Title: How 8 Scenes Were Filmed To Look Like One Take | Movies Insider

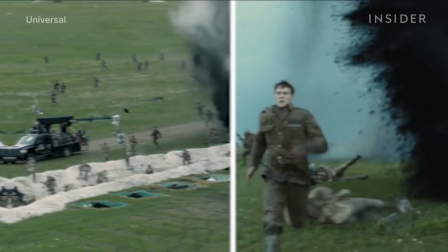This epic trench battle from 1917 was shot to look like one long take,
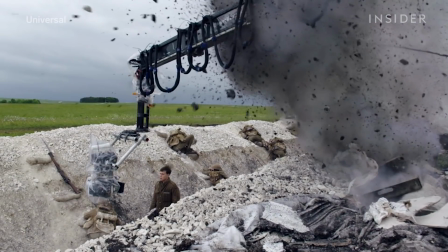and it was a huge challenge for both the cast and crew.
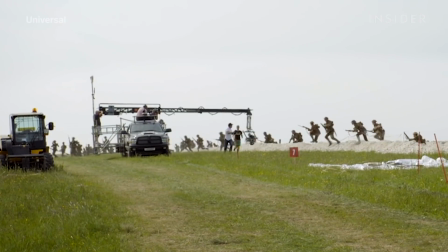It involved multiple cranes, speeding trucks, and perfectly timed handoffs.
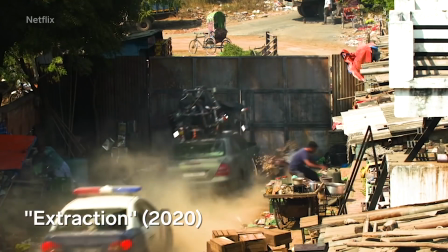But this is just one example of a one-take scene, or a oneer,
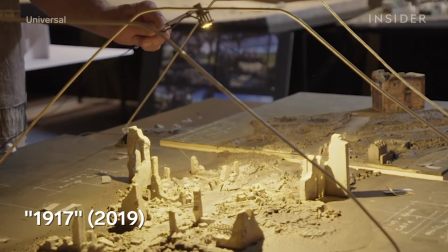that pushed filmmakers to their limits and required impressive technical innovations.
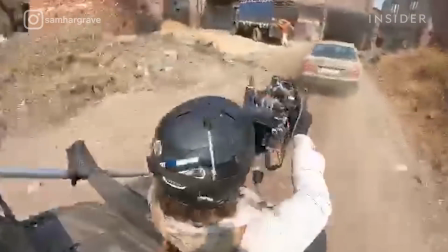Here's how 8 movie and TV scenes were shot to look like one long take.
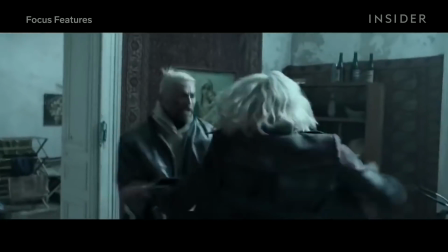One-take scenes are naturally suited for intense action, as you can see in this fight scene in Atomic Blonde.
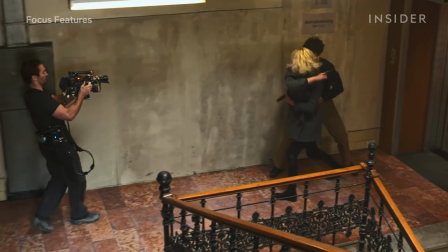Despite shooting in a real building, the crew still had to alter the set to accommodate the oneer.
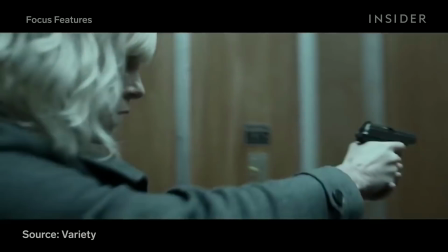For example, they built this elevator, which helped create a natural stitch point,
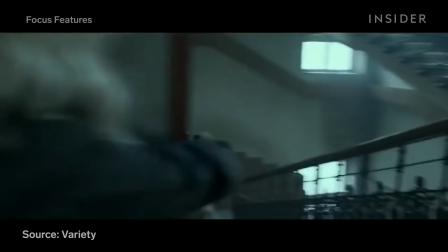a way to hide the moment the camera cuts and keep the continuous illusion going.
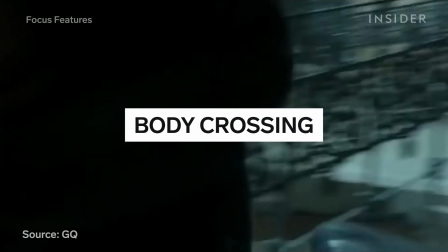They also use another stitching technique called body crossing, in which a cut is hidden when a performer blocks the camera, as seen here with this henchman.
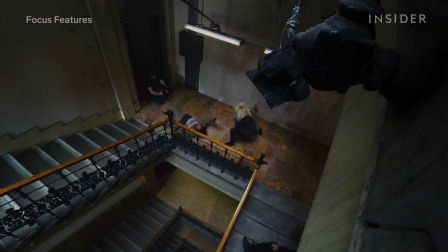Because the fight was shot to look like one take, it needed to be shot in chronological order.
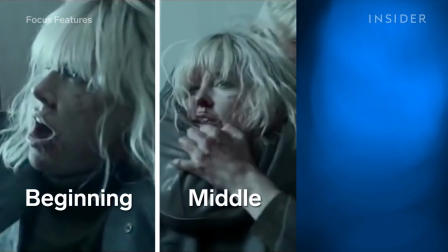So the effects team had to constantly apply new makeup to Charlize Theron and the other characters as the fighting continued and injuries increased.
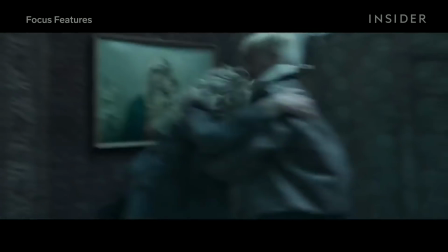Charlize did her own stunts for a large part of this sequence. However, for some of the riskier moves, the crew subbed in her stunt double, Monique Ganderton.
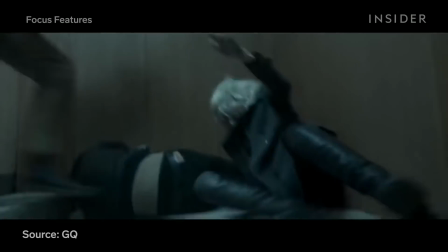For example, the director used motion blur when Charlize had to fall down the stairs and slam into a wall.
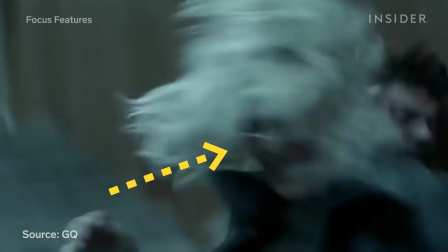That's actually Monique tumbling down the stairs before switching back to Charlize hitting the wall.
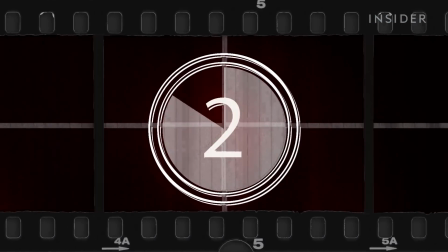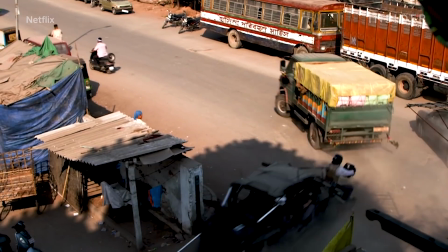Unlike Atomic Blonde, Netflix's Extraction hops from location to location, as opposed to just one building.
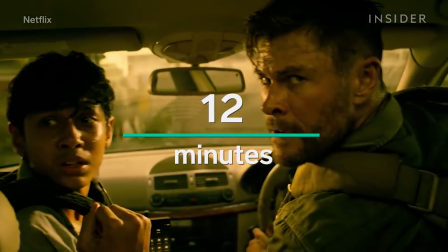The entire sequence goes on for about 12 minutes and consists of approximately 36 segments cobbled together.
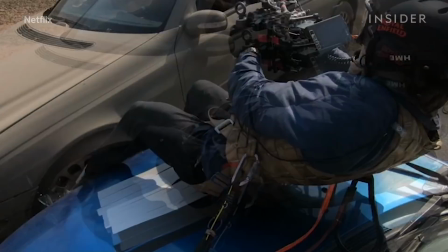The non-stop action required director Sam Hargrave to do some stunts of his own.
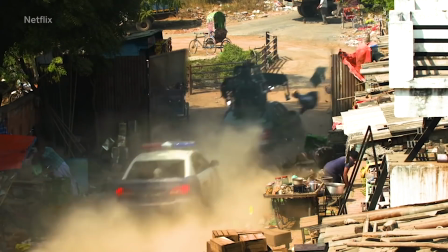For this car chase, he strapped himself to the hood of another vehicle, and then had to quickly unstrap himself and place the camera inside the other car.
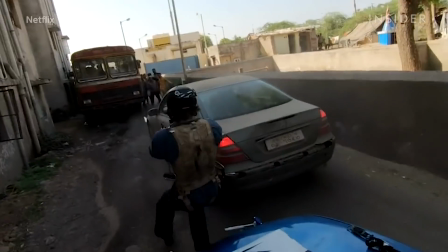He then had to replicate the same shot backwards by leaning out the car once he was inside.
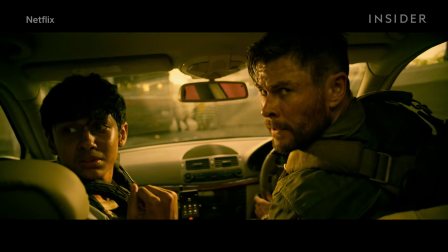This helped create a natural transition point. If Sam's position was off even slightly, they'd have to shoot it all over again.
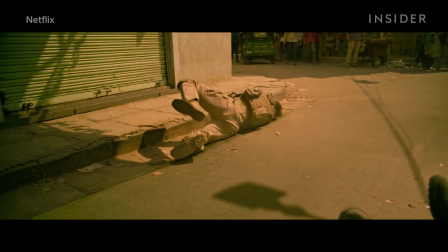Then for this shot where Chris Hemsworth's stunt double tumbles off an awning, Sam roped himself into a pulley system to get up close to the action.
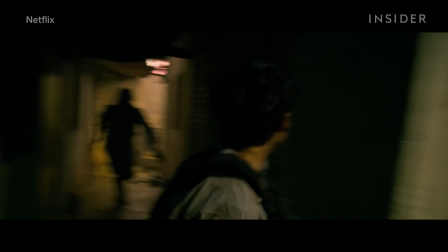The sequence also fools the eye in many other ways.
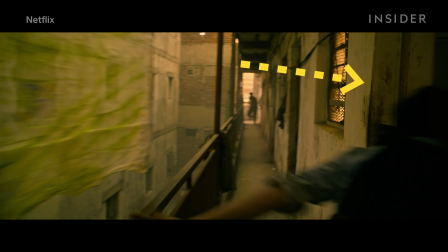For instance, when Ovi runs through this doorway, he is actually running into a room in a different building 10 blocks away.
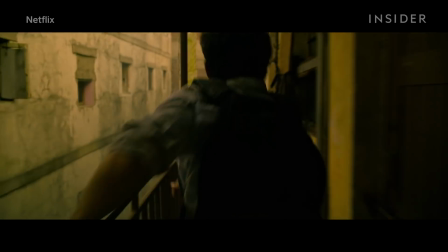The crew had to change locations to one where there was more space to pull off the upcoming action.
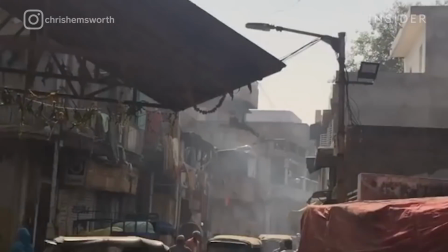And like with Atomic Blonde, they frequently swapped out Chris with his stunt double, Bobby Holland Hanton.
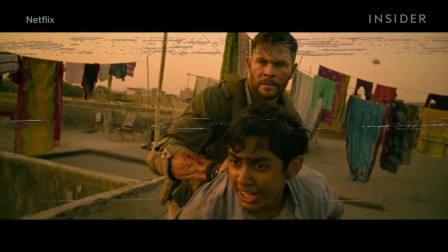The first shot you see here is Chris's face. They could then pan to his double without anyone noticing by shooting the back of his head.
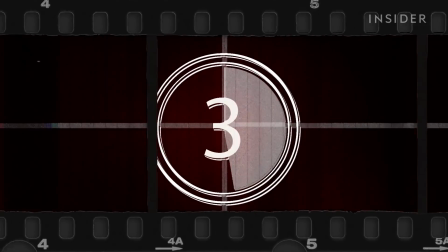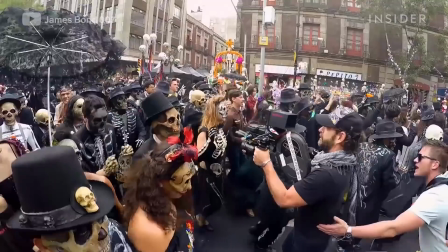For the Day of the Dead parade scene in Spectre, cinematographer Hoyte van Hoytema wanted to start big and then go small and intimate.
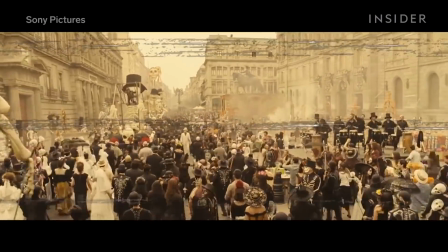That meant starting wide with parade shots, then getting in closer to the marchers before following Bond into a hotel room.
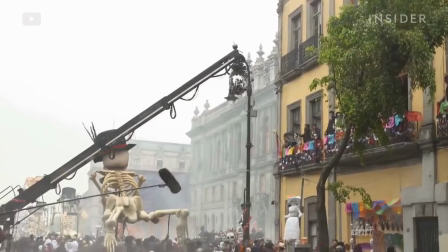To pull this off, Hoyte used a techno crane. The crane started high and then lowered down into the crowd without cutting.
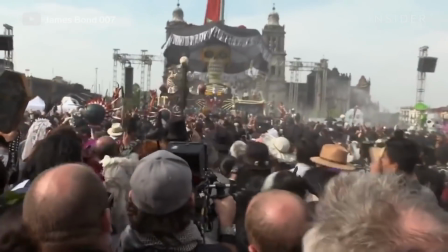A Steadicam operator then jumped off, pushed farther into the crowd, and followed actor Daniel Craig up to the hotel room.
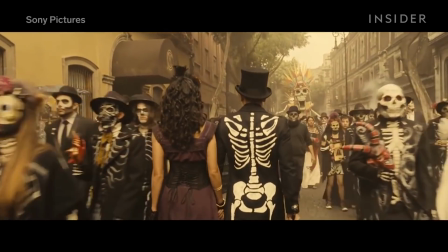While the street scenes were shot in Mexico, the hotel room was actually set in the UK.
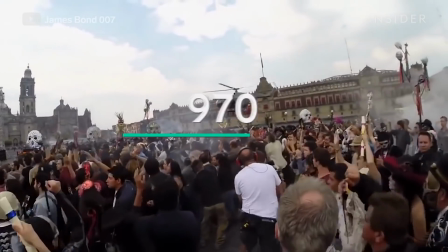The crowd scenes featured 1,500 extras.
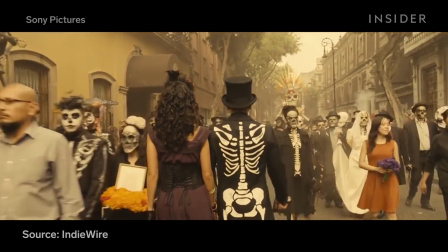According to ILM VFX supervisor Mark Bukowski, since they couldn't get a perfect shot where every extra looked the right way at the right time,
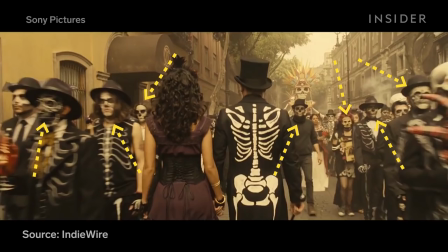the VFX team inserted digital masks over their faces.